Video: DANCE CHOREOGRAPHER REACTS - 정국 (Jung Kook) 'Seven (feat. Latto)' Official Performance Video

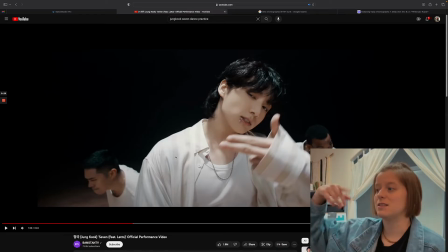[10:16]
they did the this part right here so they rebounded it over from position one to position two it goes night after night and i think that was a really smart choice because whenever you're repeating a phrase or night after night uh it is nice to um kind of frame it similarly to how
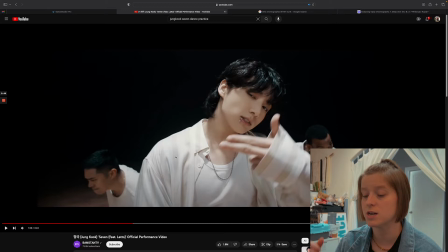[10:36]
you frame the words so the words of night after night and these are same words doing a move and then transitioning over to the other side but making it similar kind of creates a really nice it's just it cognitively cognitively feels more full and it feels more complete whenever you connect it that way so i think that was a really smart choice
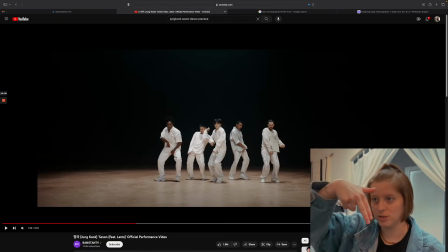[10:54]
and then seven so they chose to use seven like the number seven i don't know which way but but yeah i i was like i like that it's cool
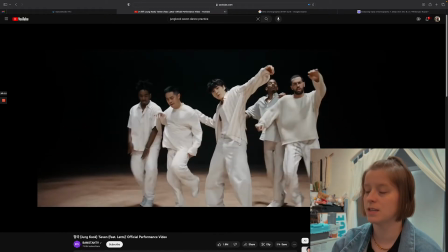[11:03]
a little freestyle moment this for me feels like
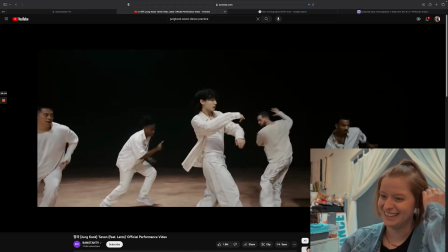[11:07]
dance break I love it and
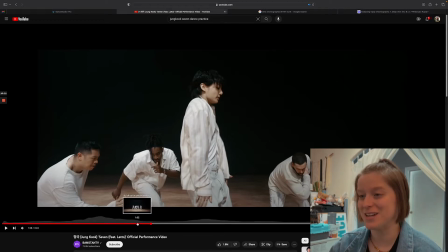[11:12]
then I don't know if you notice this but Jungkook did a great job of establishing direction on where the camera needed
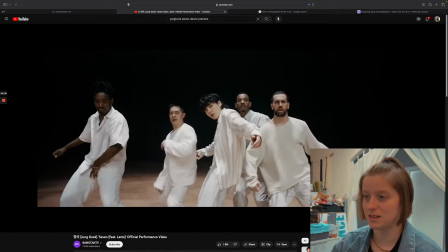[11:17]
to go very nice you want to hear that boom so
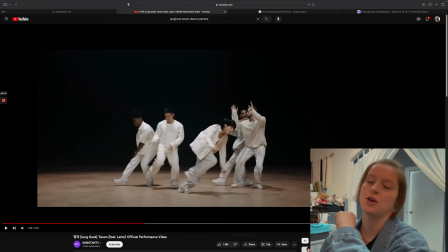[11:23]
right there so he chose to do the lean and then they transition over into their next little section and then as
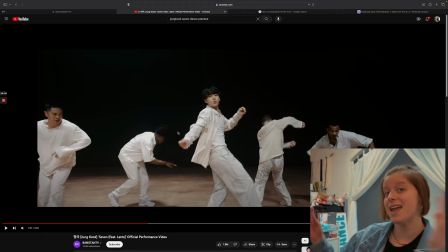[11:31]
he leaned and he went back and he snapped back he's like hey here's where I want to set up this
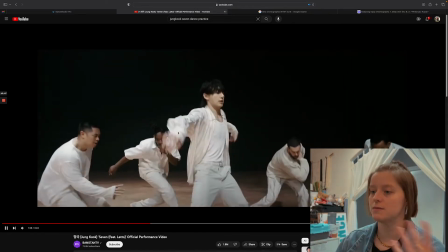[11:35]
formation is over here usage of space is very full great
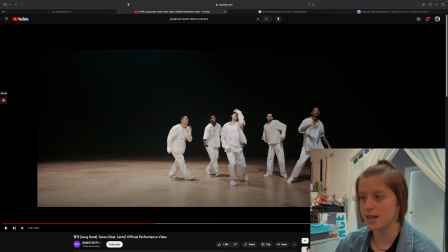[11:40]
speed change there just to give him that moment of physical spotlight even though he's the vocal spotlight obviously but just having having him there it's just a nice physical visual so you remember he's the singer of this
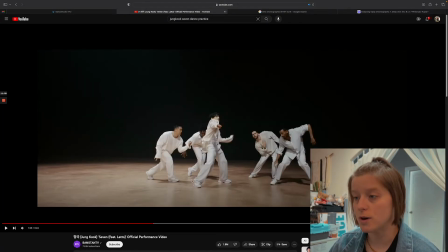[11:56]
that was a nice moment too because everybody used their lower half their legs where he used ready
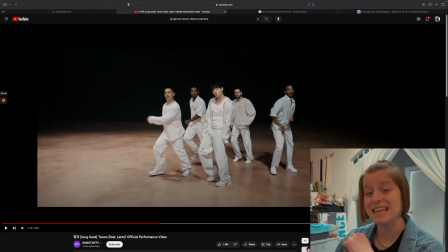[12:04]
everybody used their upper body he don't cook was the only one who didn't use his legs at all he just used his body everybody else framed it out with their legs so i know the back people probably used uh towards the inside and then i think my front people went towards the
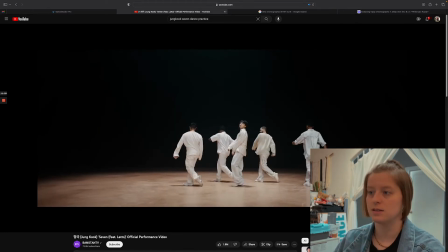[12:16]
outside and that was really nice it was a good frame nice nice walk deeper
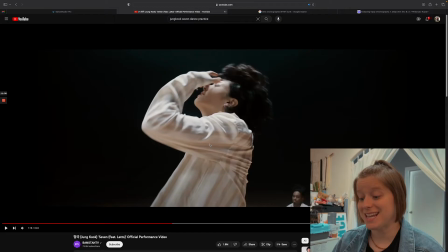[12:24]
than the ocean is so ocean a lot of times in dance and street styles waving is a great style it is the closest affiliation to water obvious reasons because waving is also influenced because of the water so when he goes deeper than the ocean is like having that waving influence it's it's it's
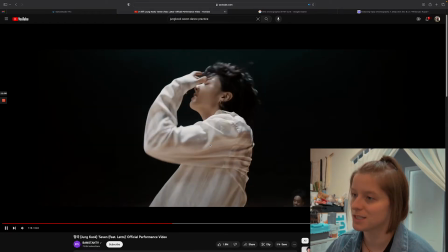[12:43]
wordplay but on a fundamental scale which was super super dope i love it then
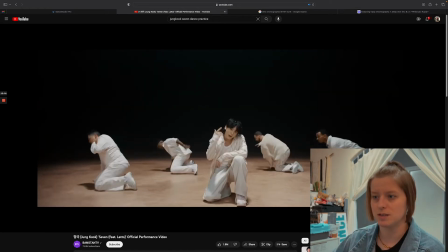[12:49]
they thread again but they're in different positions i believe and
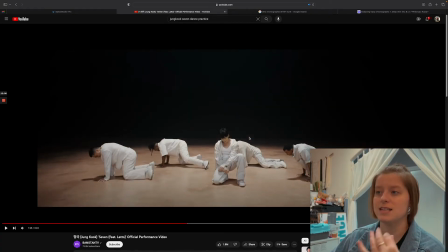[12:53]
then i feel like they did instead of one big one they did two in two different positions so that was like a modification or progression from the first first time they did that which of course ups the level of intimacy of the type song it is and
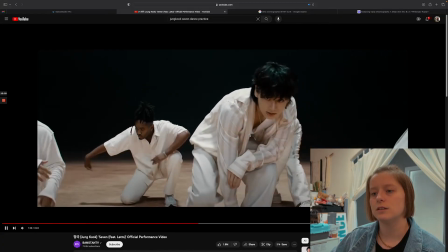[13:12]
then very nice so whenever there it is okay so whenever you
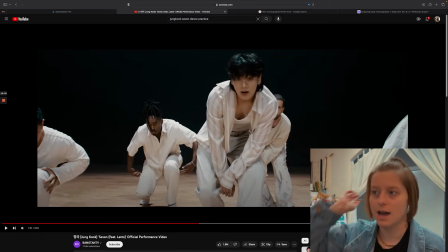[13:18]
have them like around or wrapping a lot of times you're gonna see dancers do those kind of choices I would do the same because any type of wrapping you You can think threading, which is what you saw earlier, like a wrapping of the head, wrapping of the arms, waving into a connection.
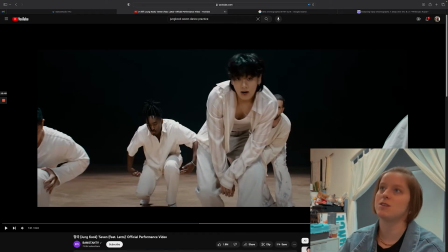[13:37]
A lot of times you'll see people make those choices because whenever you freestyle,
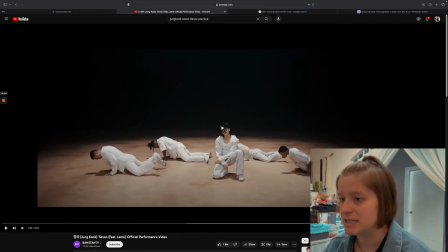[13:41]
which is what you notice here, there's a lot of little nuances of freestyle, like in that instance right there. After they do this section, they're over here.
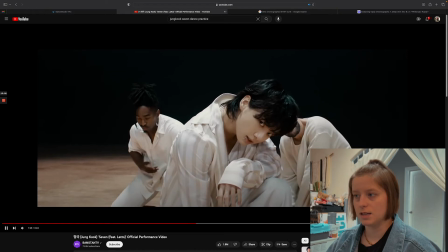[13:49]
Yep. Good. And the give me life, that was their moment.
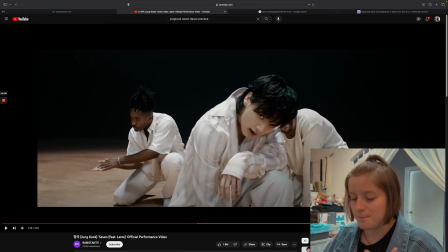[13:54]
But also he said in the previous phrase, it's something about wrapping, right? Um, so it just gives them, gives that, that moment, they give context before and after. And so in their freestyle moment, they're able to keep it concise with the choreography that they've done.
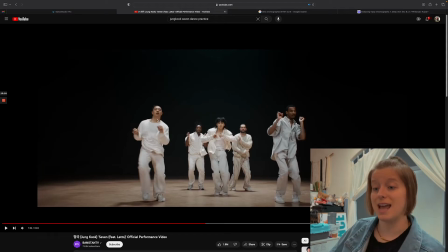[14:11]
That's another, that's another freestyle moment. They freestyled, but they had to be practical in how to finish it in order for it to not be cut off.
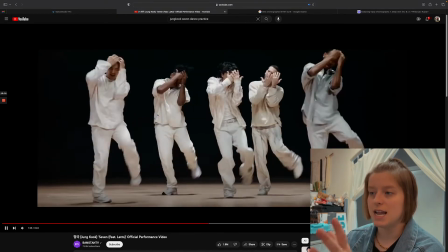[14:17]
But then everybody come back together. And this is more of, they, they were picking up the pace of the groove.